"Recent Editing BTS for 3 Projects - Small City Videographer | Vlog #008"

That's what I focused on probably the most, because once you get the song down, I felt like the song then lends itself to the right clips. The right clips lead to the proper transitions, and then from there it's the color grading and, you know, titles. To a certain degree, pretty simple video, nothing too crazy. I really like to take my time on the color editing, so that's what took the longest. But I'll tell you what, let's actually slide over to the next video and just show you a few different things with this.
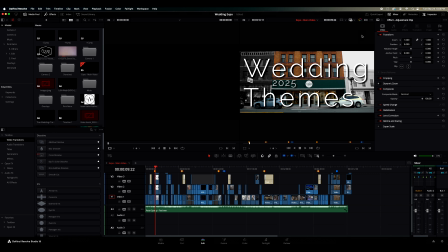[4:40]
So the second one I want to show you guys is that wedding boutique video that I told you. I'm waiting on them to, you know, approve or make some edits, stuff like that. But what I did want to show you is some coloring and right in the beginning.
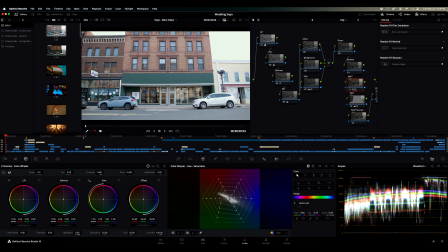[4:58]
So my favorite thing with this is, with this shot in particular, so I film in B-Raw, and then on top of that, I film in Vlog. So I'm recording in a log format, and this is what it looks like to begin with.
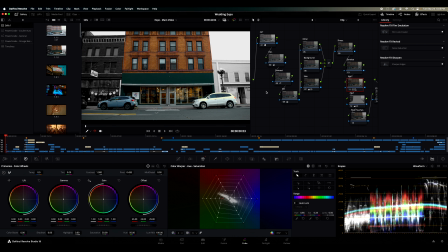[5:16]
So it's super flat, low colors, but ultimately what I ended up doing was, you can see in these, my node tree here, I got everything ready and to the point, and then, I got everything
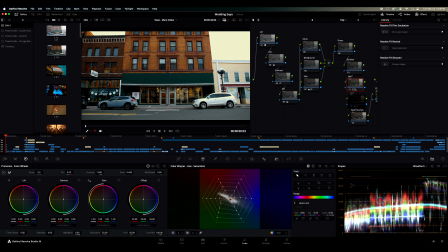[5:33]
kind of colored. And here's the thing, so this portion here is the salon that we were at, and you know, there's a part of me that's like, okay, I should have gotten the very tippy top of the building, so kind of a dumb move on my part there, but I
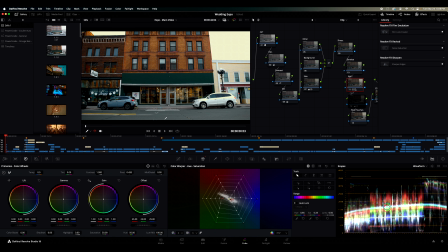[5:48]
remember I wanted some of the street here in the foreground, so I also knew when I was filming that I would try to isolate this building somehow, and I knew, okay, so we've got yellow over here for the building, this is a darker brown, you know, I'll somehow work with that.
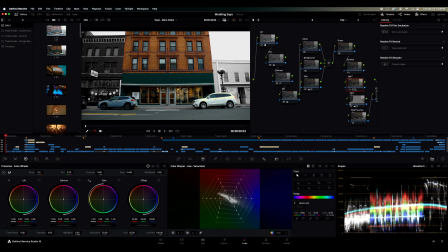[6:06]
So anyways, what I ended up doing was I put a power window here around the building. Oh, let's go here. Yeah, so I put this power window around the building and these two cars to really just make it pop,
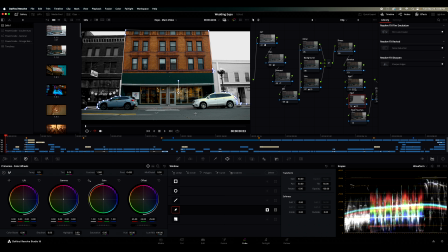[6:25]
desaturate everything else, and then leave this guy as is. So I really like, this is one of my favorite shots. And I think the green and the, you know, brownish red, they just work together. So I would say my one takeaway with this is that, you know, when it comes to trying to make something pop, I try to remember, I don't remember who said it, and I'm sure there's been tons of different YouTubers who talk about this, but sometimes it's not so much trying to make something stand out from the rest, it's removing other things to make the thing you want to stand out really pop.
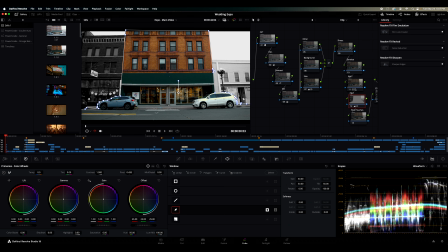[7:01]
So I try to take that approach on this and just make everything desaturated, make this look really cool.
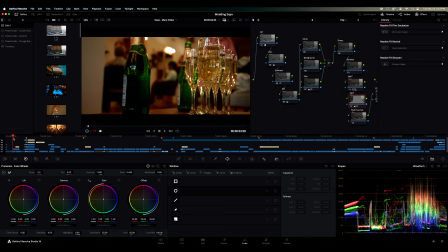[7:07]
So that was the one shot. And for those of you who don't know, and I should have mentioned this at the top, but I'm editing in DaVinci Resolve. And so when you're in the color page and you go to Lightbox, here, I'll tell you what, let me go back. So you're on the color panel.
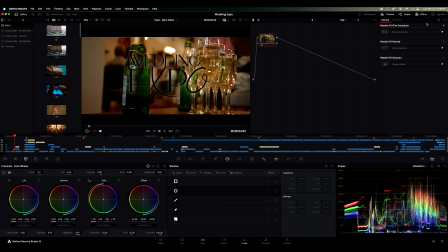[7:26]
Up on your top right-hand corner, you've got timeline, nodes, effect, top right-hand corner, Lightbox.
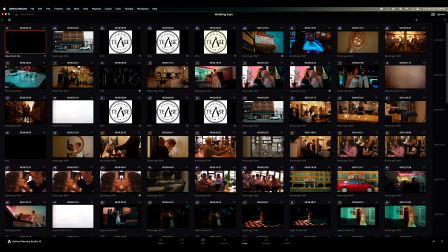[7:33]
If you click on that, you can see all the different clips that you'll end up coloring that are in your timeline, you'll need to color, end up here. So this really comes in handy when you're trying to match the colors in your different clips. And really, I was having a hard time in the beginning trying to get in the salon portion of where we were to match really well,
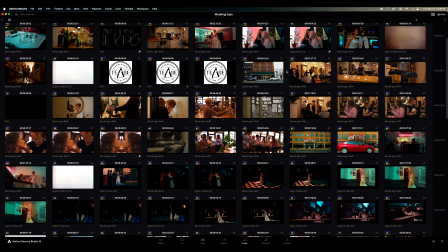[7:57]
because I kept getting really strong like reds for some reason, or like magentas that would like just really stand out. Or, you know, as you can see, like in, you know, this clip here, really these, I mean, it's kind of a good chunk of them.